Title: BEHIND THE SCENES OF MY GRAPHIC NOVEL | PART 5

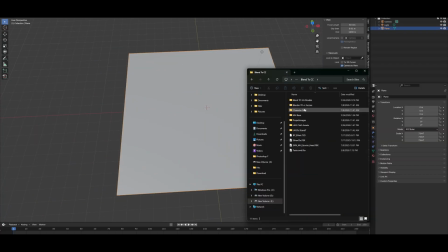Hello everyone, and welcome back. In today's video, I'll be sharing another scene creation and project breakdown.
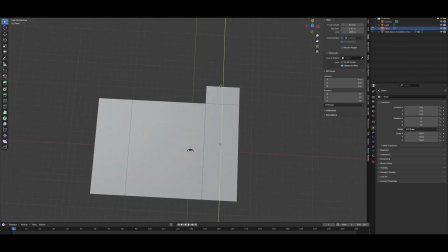For this particular part of the story, I needed the interior of a 3-level facility.
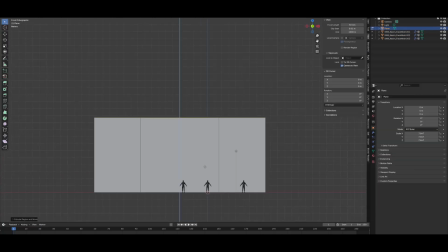The first level would serve as the main lobby and entrance area. The second level would be a lower floor where various experiments take place.
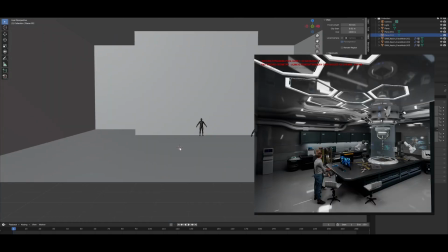And the final level would contain some of the facility's specialized equipment and machinery.
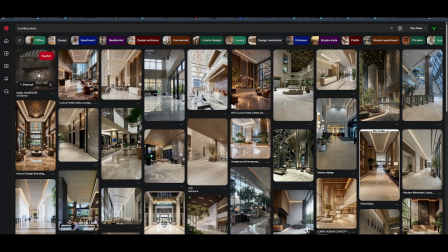So what's the first step? As always, finding references.
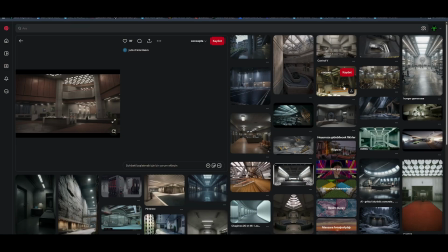I dove back into Pinterest and gathered a collection of reference images to help guide the design process.
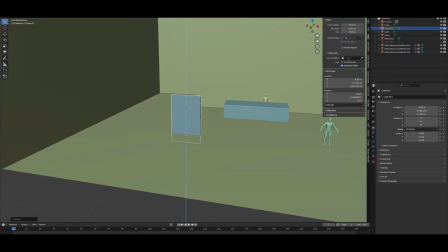I started by modeling the lobby area.
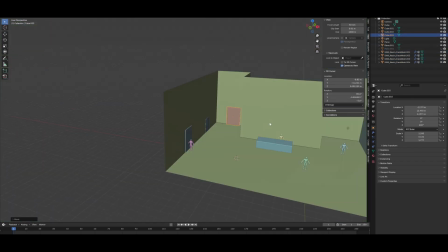As usual, I used a random meta-human character as a scale reference to make sure everything felt believable in terms of size and proportion.
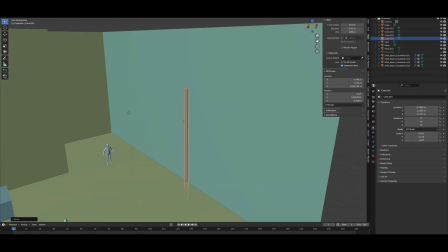At the beginning, I kept things very simple.
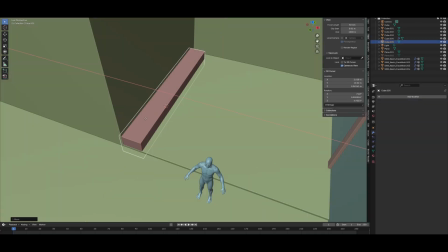I blocked out the space using basic cubes and established where the doors, elevators, and major architectural elements would be located.
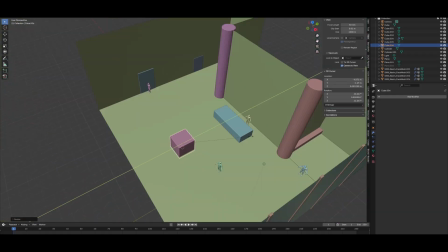To make the lobby feel more impressive and visually interesting, I added several large support columns and structural elements throughout the space.
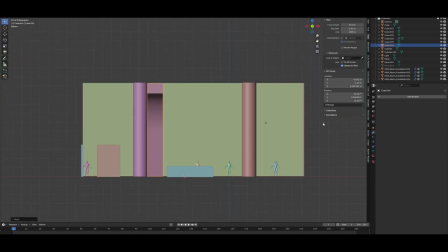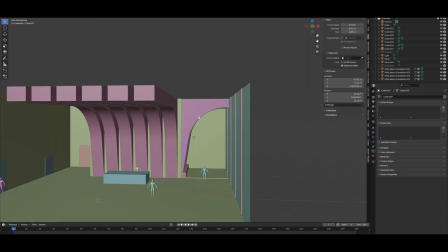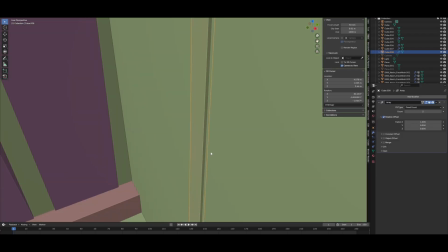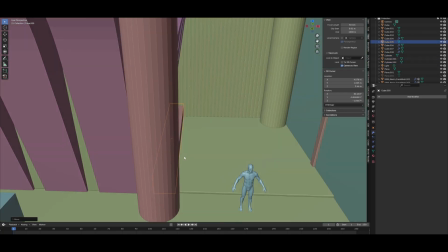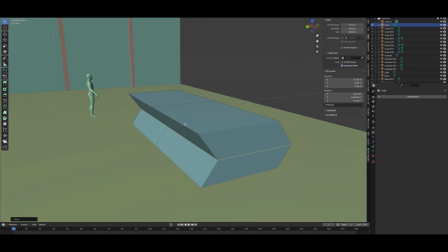When it came to designing the reception desk, I didn't have a specific concept in mind.
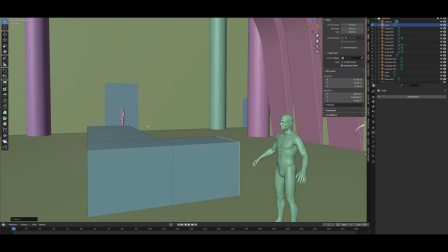After looking through a few references, I realized that reception areas can vary dramatically from one building to another.
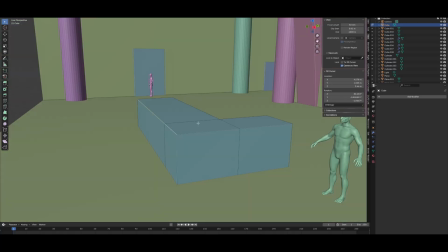So I decided not to follow any single reference too closely.
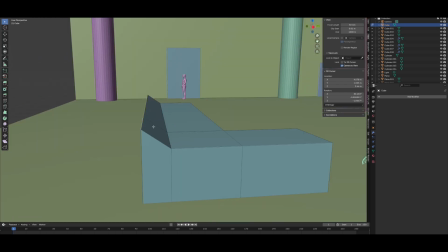Instead, I experimented with different shapes and ideas, went through plenty of trial and error,
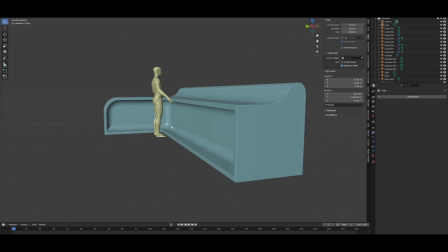and of course, a lot of Ctrl+Z. And eventually arrived at a clean, minimalist reception desk design.
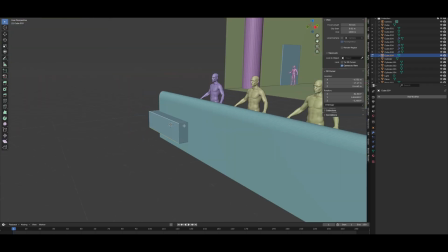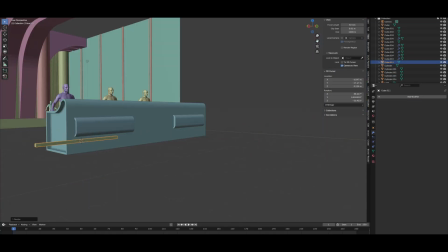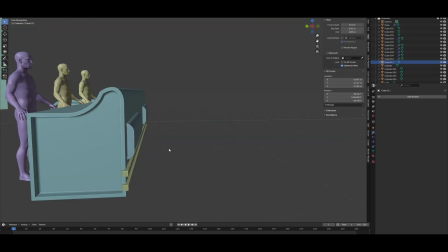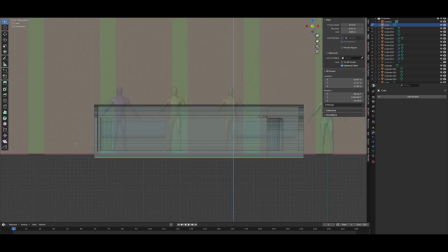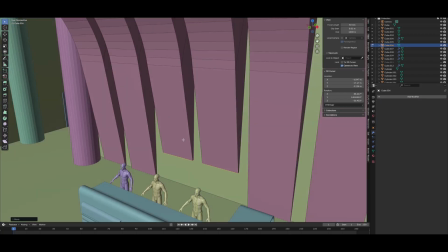Once that was finished, I started refining the overall shape and layout of the lobby itself.
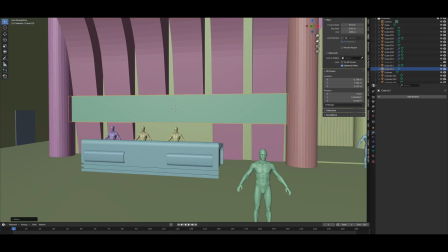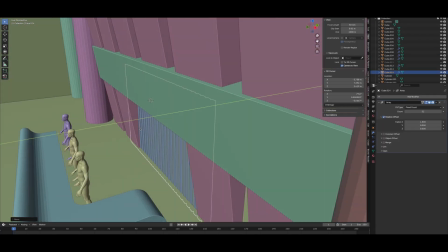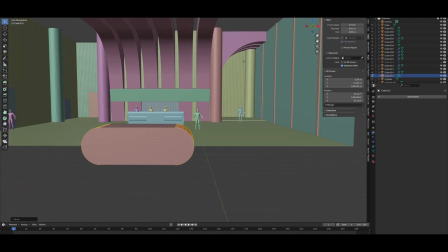To add a stronger sci-fi atmosphere, I designed a custom structure that acts as a type of air filtration system.
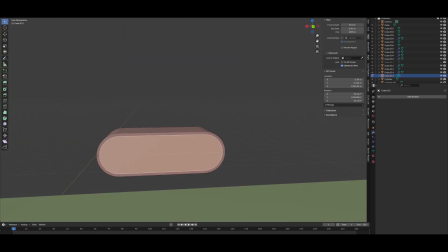Besides serving a practical purpose within the world,
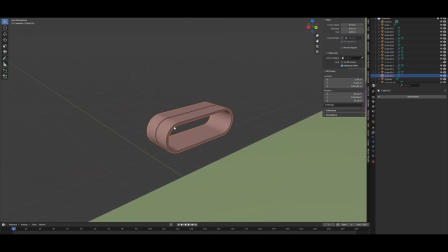it also became an interesting visual centerpiece for the lobby while helping reinforce the futuristic aesthetic.
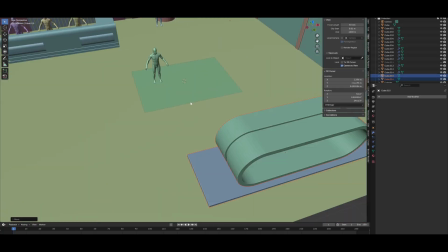In some of the references I found, I really liked the idea of having a pool and a tree inside the lobby.
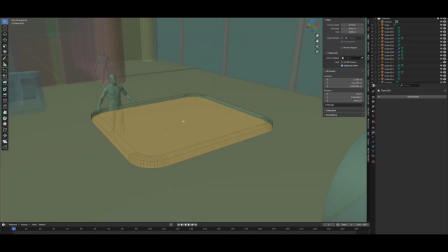So I created a small pool area in one section of the lobby, modified the model to add a subtle glow around it, and then placed a tree in the center.
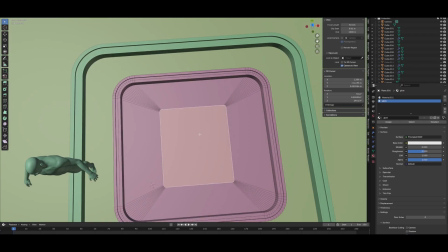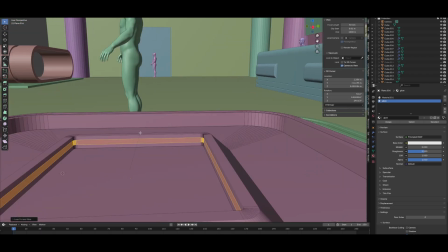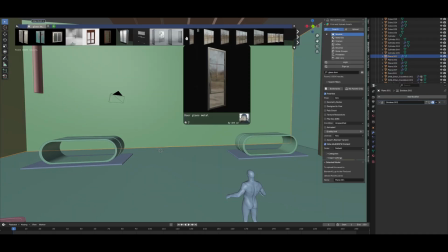For the main entrance door and several other assets and materials, I used resources from BlenderKit.
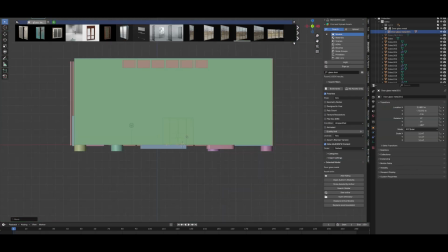This saved a significant amount of time, which is incredibly important on a project of this scale.
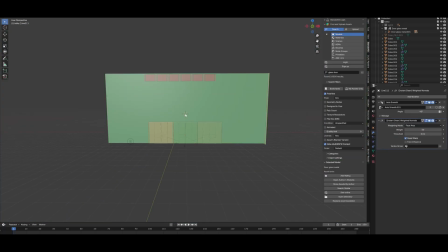Knowing when to create something from scratch and when to use existing assets can make a huge difference in how quickly the project moves forward.
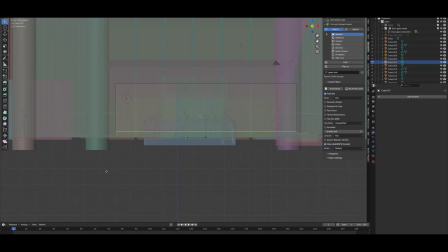To install the entrance door, I cut an opening in the wall using the Boolean modifier.
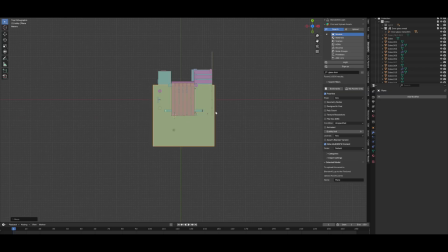I then separated the door into 2 individual panels so that it could properly open and close during animations.
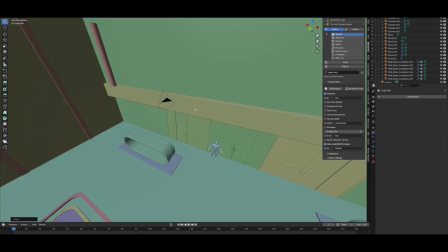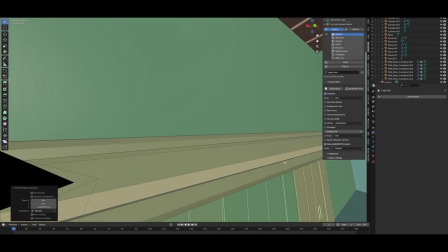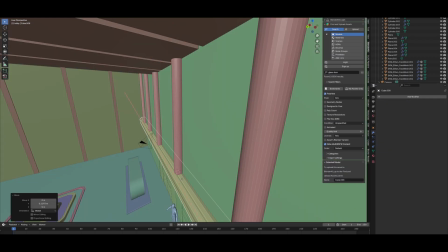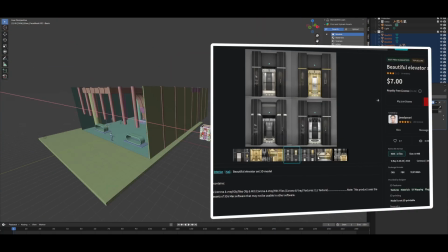For the elevator, I purchased this model from CG Trader.
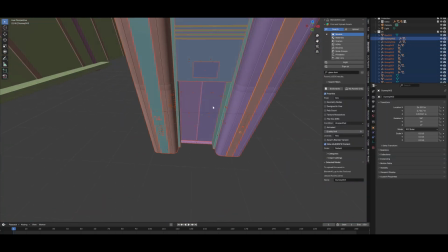The asset was made up of many separate pieces, so I reorganized it a bit before importing it into Unreal Engine.
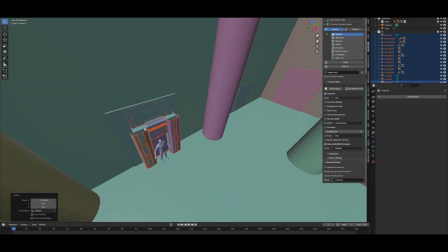I kept the door panels as separate objects and merged most of the remaining parts together to make the setup easier to work with later on.
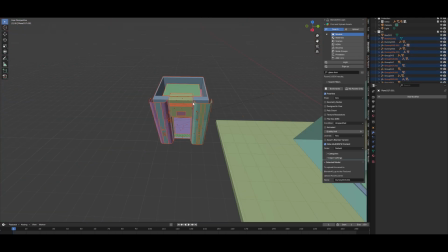The elevator model itself was excellent and fit perfectly into every floor of the facility.
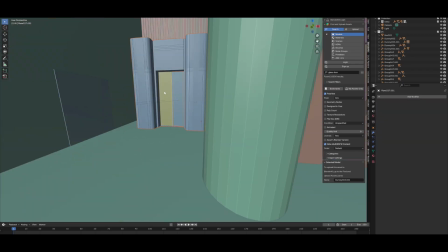I only made a few material adjustments, most notably changing the doors from a silver finish to a gold one.
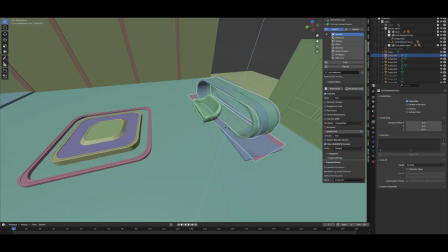As I approached the final stages of the lobby, I started adding the smaller details that help bring a space to life.
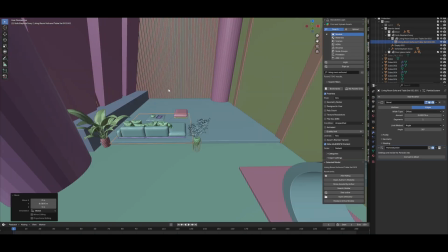Decorative vases, plants, seating areas, and a waiting area for visitors.
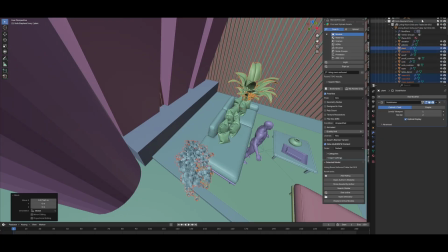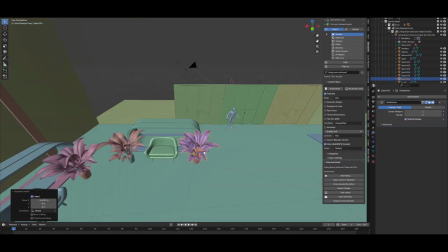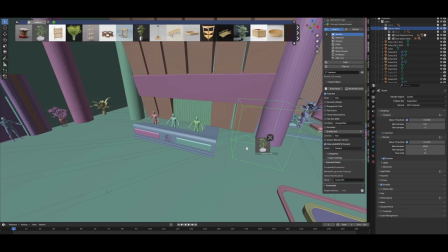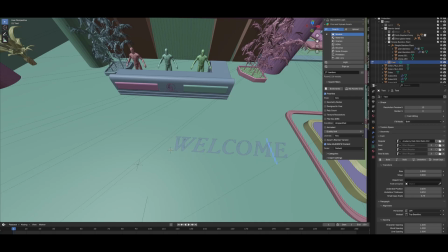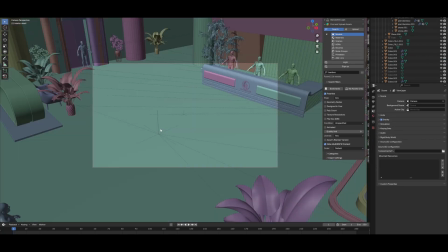After checking everything one last time, it was finally time to render the scene, and thankfully, everything looked great.
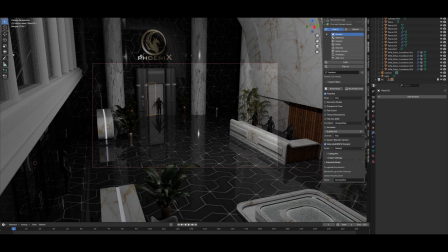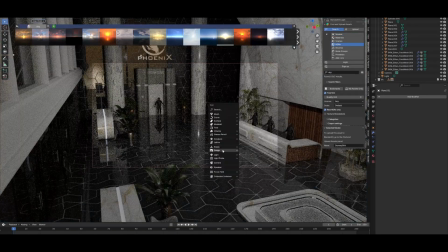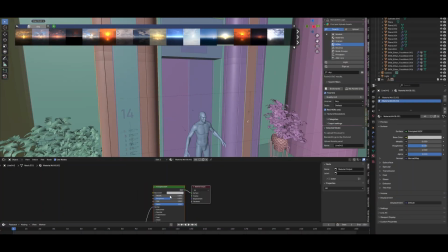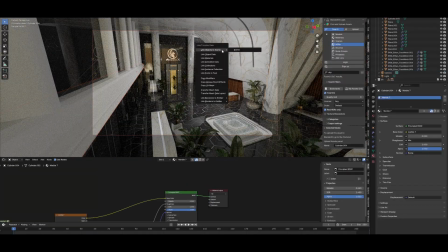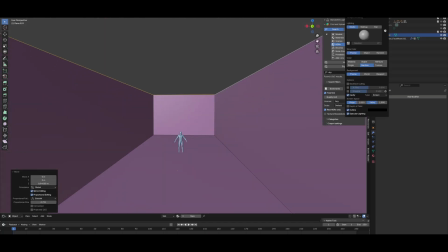Next came level -5. The floor where some of the experiments take place.
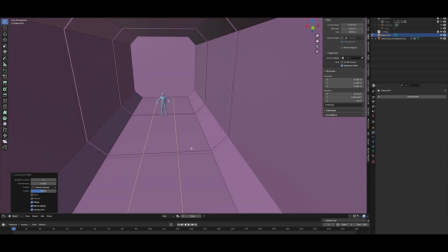I started with the corridor connected to the elevator, the area where the security personnel are stationed.
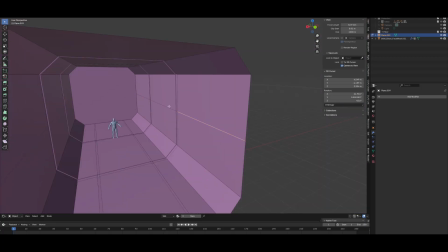To give it a stronger science fiction feel, I designed the corridor with sharp hexagonal shapes and continued
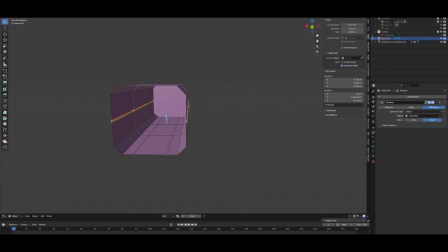that same design language with the support structures and architectural details.
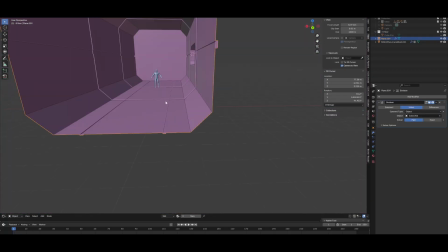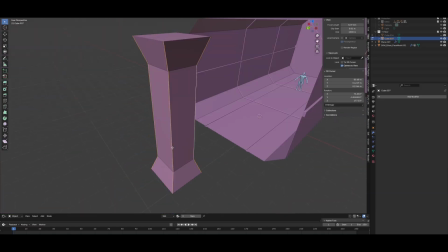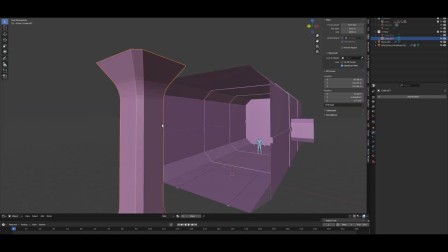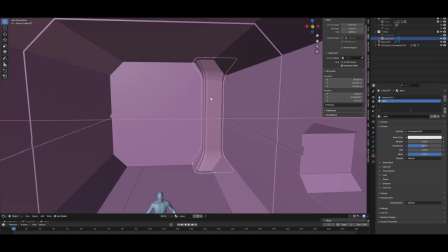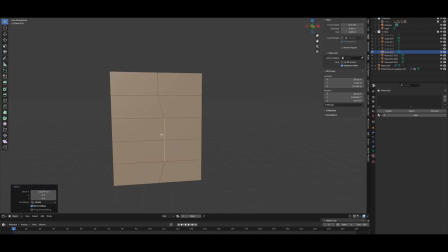For the main corridor door, I decided to model it myself instead of importing an existing asset.
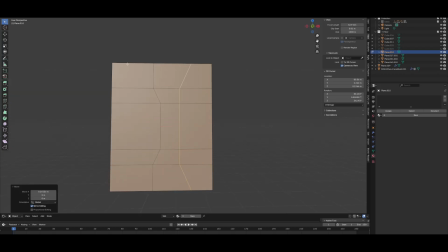I wanted it to match the corridor perfectly, and it was also a good opportunity to keep improving my modeling skills, rather than relying entirely on pre-made assets.